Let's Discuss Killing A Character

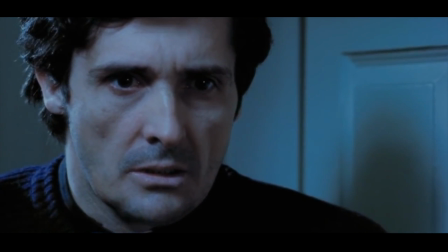(4:07)
In The Exorcist, Father Karras is someone who rejected religion early in his life,
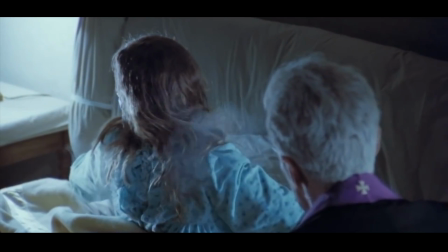(4:12)
but once he sees how bad of a condition that Regan is in, he knows that he has to do something.
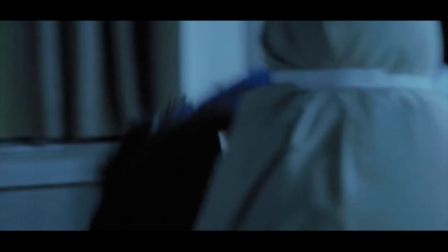(4:17)
So he decides to taunt the devil into possessing him and leaving Regan once that happens.
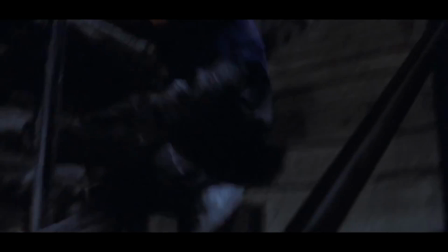(4:22)
He kills himself, which in turn kills the devil within him. According to the film, this works in two ways.
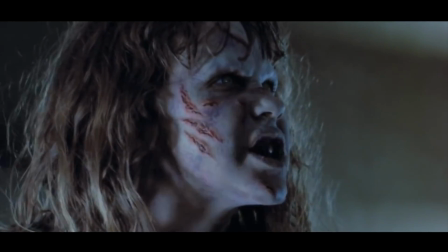(4:28)
First, he redeems his faith as he admits that he was wrong, but actually does something about it.
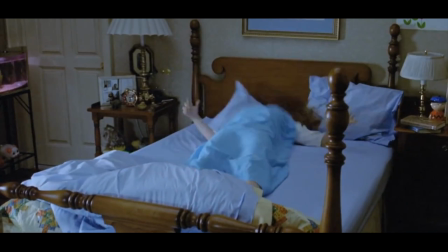(4:33)
It also works as a way to solve Regan's problem and restore his own faith in religion.
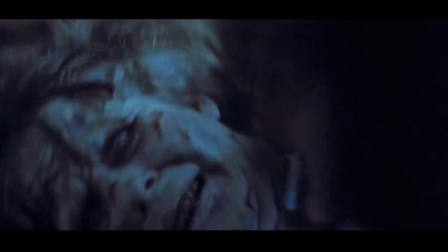(4:38)
The Exorcist is about faith and seeing how far that will go when it's pushed, and this serves to show the strength of that faith.
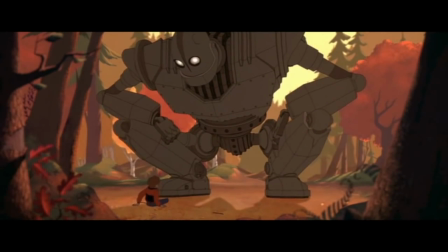(4:45)
On the other end of the spectrum is the Iron Giant.
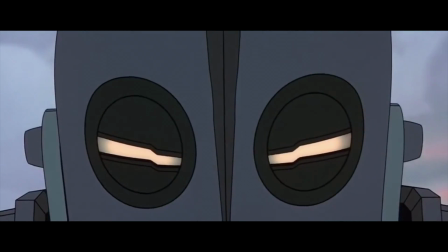(4:48)
The Iron Giant was created solely as a war machine, but once it meets Hogarth, it is able to develop free will,
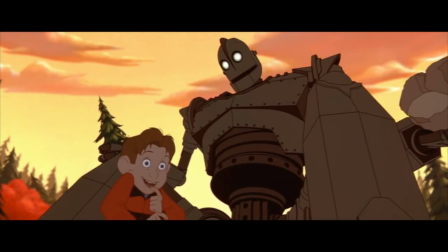(4:54)
as it questions the morality of life and is able to develop just like a human being. The ultimate test of free will can be seen as it challenges what it is set
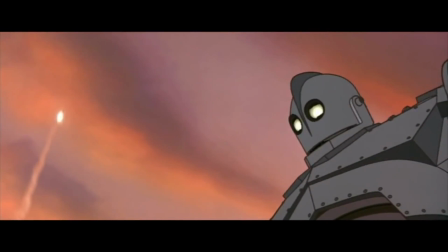(5:03)
out to do, which is to destroy. However, when a nuclear missile threatens to blow up the entire town, in turn killing the people that it loves,
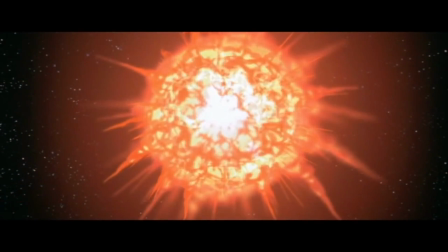(5:11)
the Iron Giant goes against what it was programmed to do in order to save the people that cares for him and that he cares about.
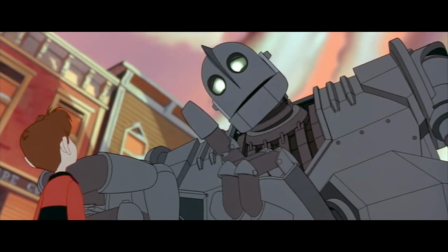(5:17)
The Iron Giant chooses to save others, not because he was programmed to, but because that is the right thing to do.
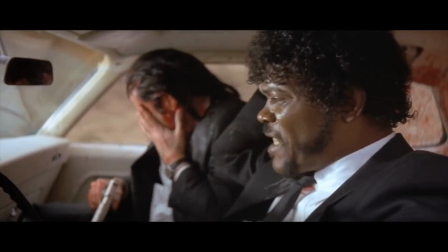(5:23)
But let's discuss how to do it right. How to turn a moment that we have all seen hundreds if not thousands of times into one that we still remember today. Starting off with tone. The movie can have a very serious tone, one that is emotionally draining and beats you down.
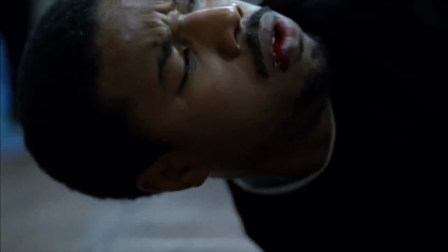(5:37)
In Fruitvale Station, when Oscar is killed, this hard emotional blow is one to get the message across.
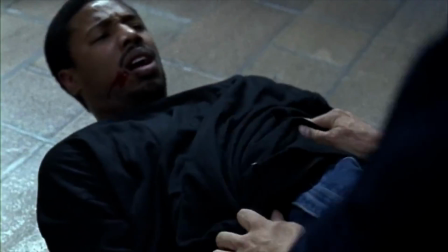(5:44)
There isn't any hope. It just shows one of the most tragic events that could happen. It's an incredibly powerful moment because it brings everything to a screeching halt.
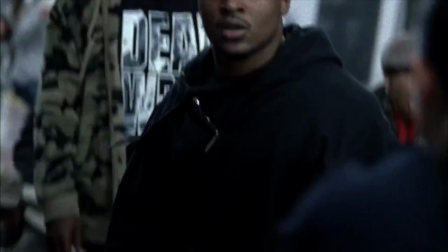(5:54)
This serious tone is used to relay the powerful message of the film, but another way to do so is with a more lighthearted tone.
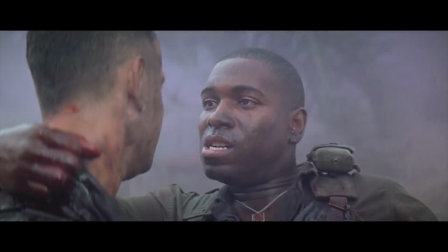(6:00)
In Forrest Gump, when Bubba dies, the movie becomes darker, undeniably, but just before, there is a comedic moment.
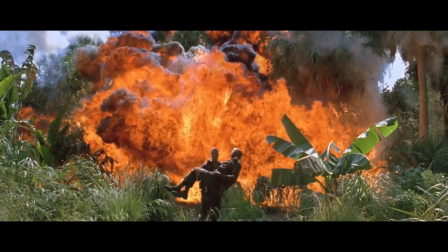(6:07) Something just jumped up and bit me.
And just after, there is a hopeful moment.
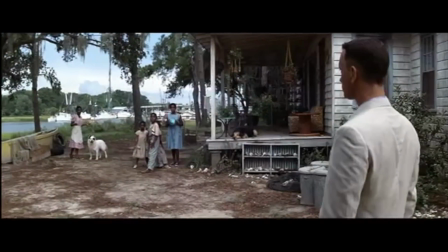(6:13)
This lighthearted tone is important because it keeps the audience invested without being too much of a drain on them.
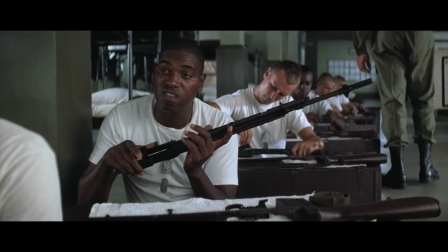(6:18)
A lighthearted tone can be refreshing and can put the emphasis on other parts of the story.
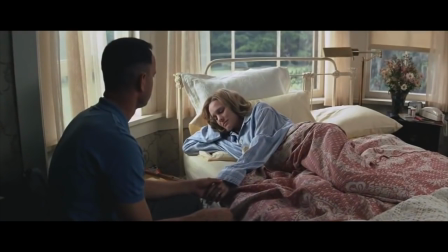(6:24)
Forrest Gump is interesting because death reoccurs, and every time that it happens, Robert Zemeckis, the film's director, changes the tone whenever someone dies.
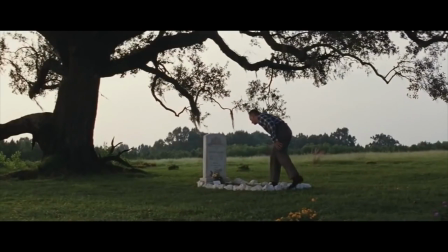(6:32)
Now, essentially what this does is make it so that death isn't the priority.
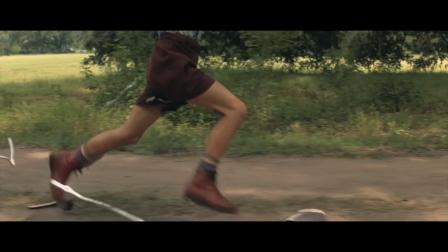(6:36)
This isn't a movie about death, but instead a movie about the life of someone else, and through the change of tone, that becomes the priority.
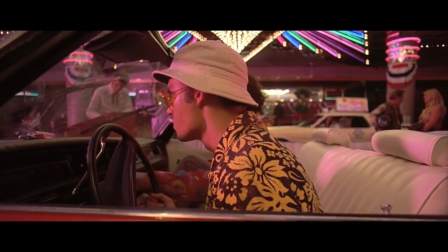(6:44)
But I love it when directors break the rules, when they take a conventional trope and turn it on its head.
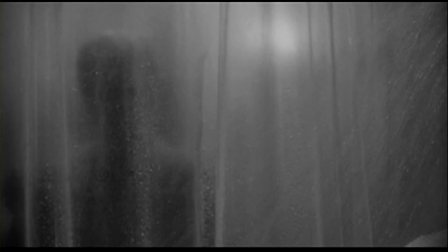(6:49)
In Psycho, Alfred Hitchcock is able to implement this to throw the audience for a loop.
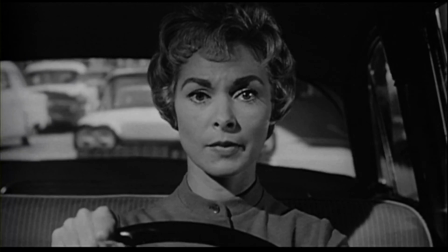(6:54)
We are first introduced to Marion Crane when she steals money from her employer. From there, she goes on the run, stops at a motel.
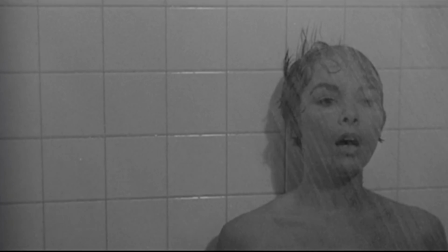(7:01)
Before the movie is halfway even over, she is killed. One of the most iconic scenes in cinematic history.
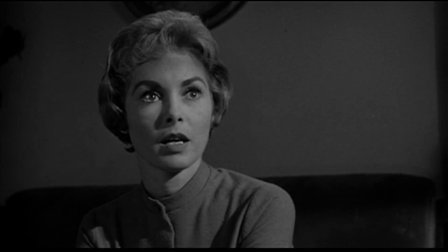(7:07)
But why would Hitchcock do this? Why would he kill his character when the film is still developing?
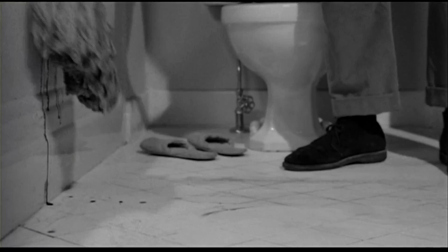(7:12)
Well, for one, it confuses and scares the audience. This is one of the first times in cinematic history when a main character dies in the middle of the movie.
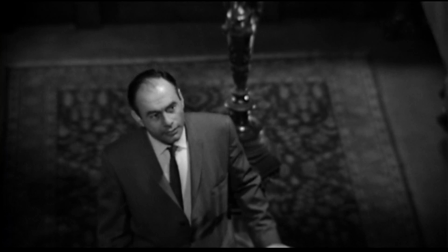(7:20)
One of the things that Hitchcock did so well was taking a trope and using it to its advantage.
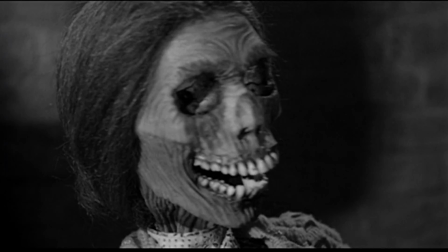(7:25)
When people expect one thing but see something else, it tells them that there is something unusual,
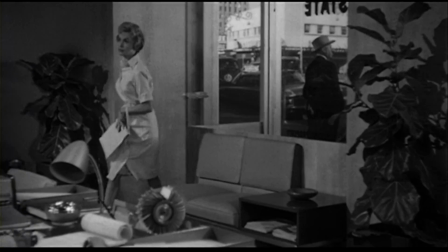(7:30)
that there is a greater force at play, that there is a character that we should not be messing with.
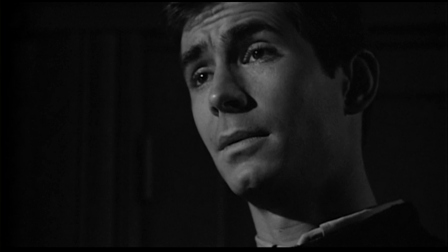(7:35)
This sets up the rest of the film so that we know to watch out for the murderer, that there is someone or something that doesn't follow the rules.
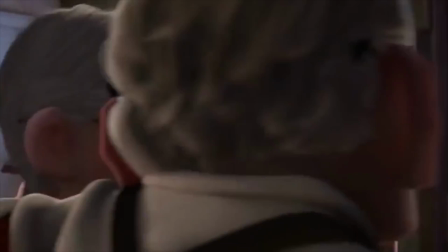(7:42)
Killing a main character is one of the most powerful tools on a storyteller's workbench.
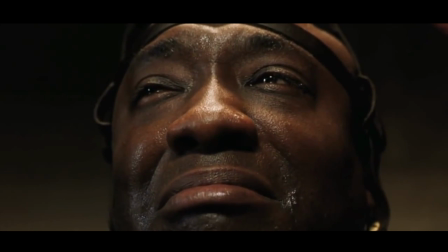(7:47)
It can elicit emotion, it can change the course of the narrative, and when used correctly, create a moment that is forever going to stay with the audience. Next time you're watching a movie and a character dies, try to look past the initial emotional response.
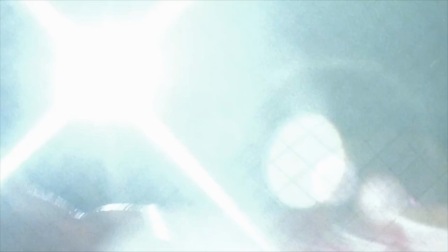(8:00)
Obviously the scene is going to be sad, but in most cases it's going to be used for something more than that.
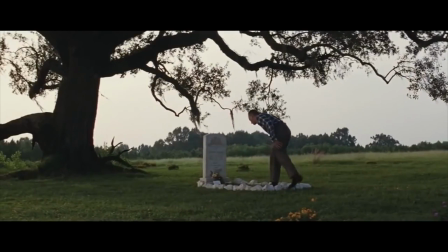(8:06)
This can be used as a very specific narrative device and is important to understanding the film.
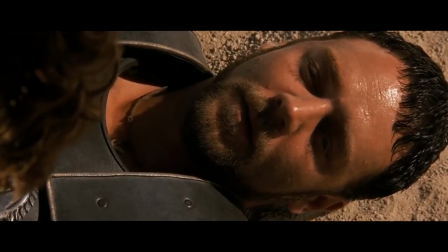(8:11)
So those are my quick thoughts on killing a character.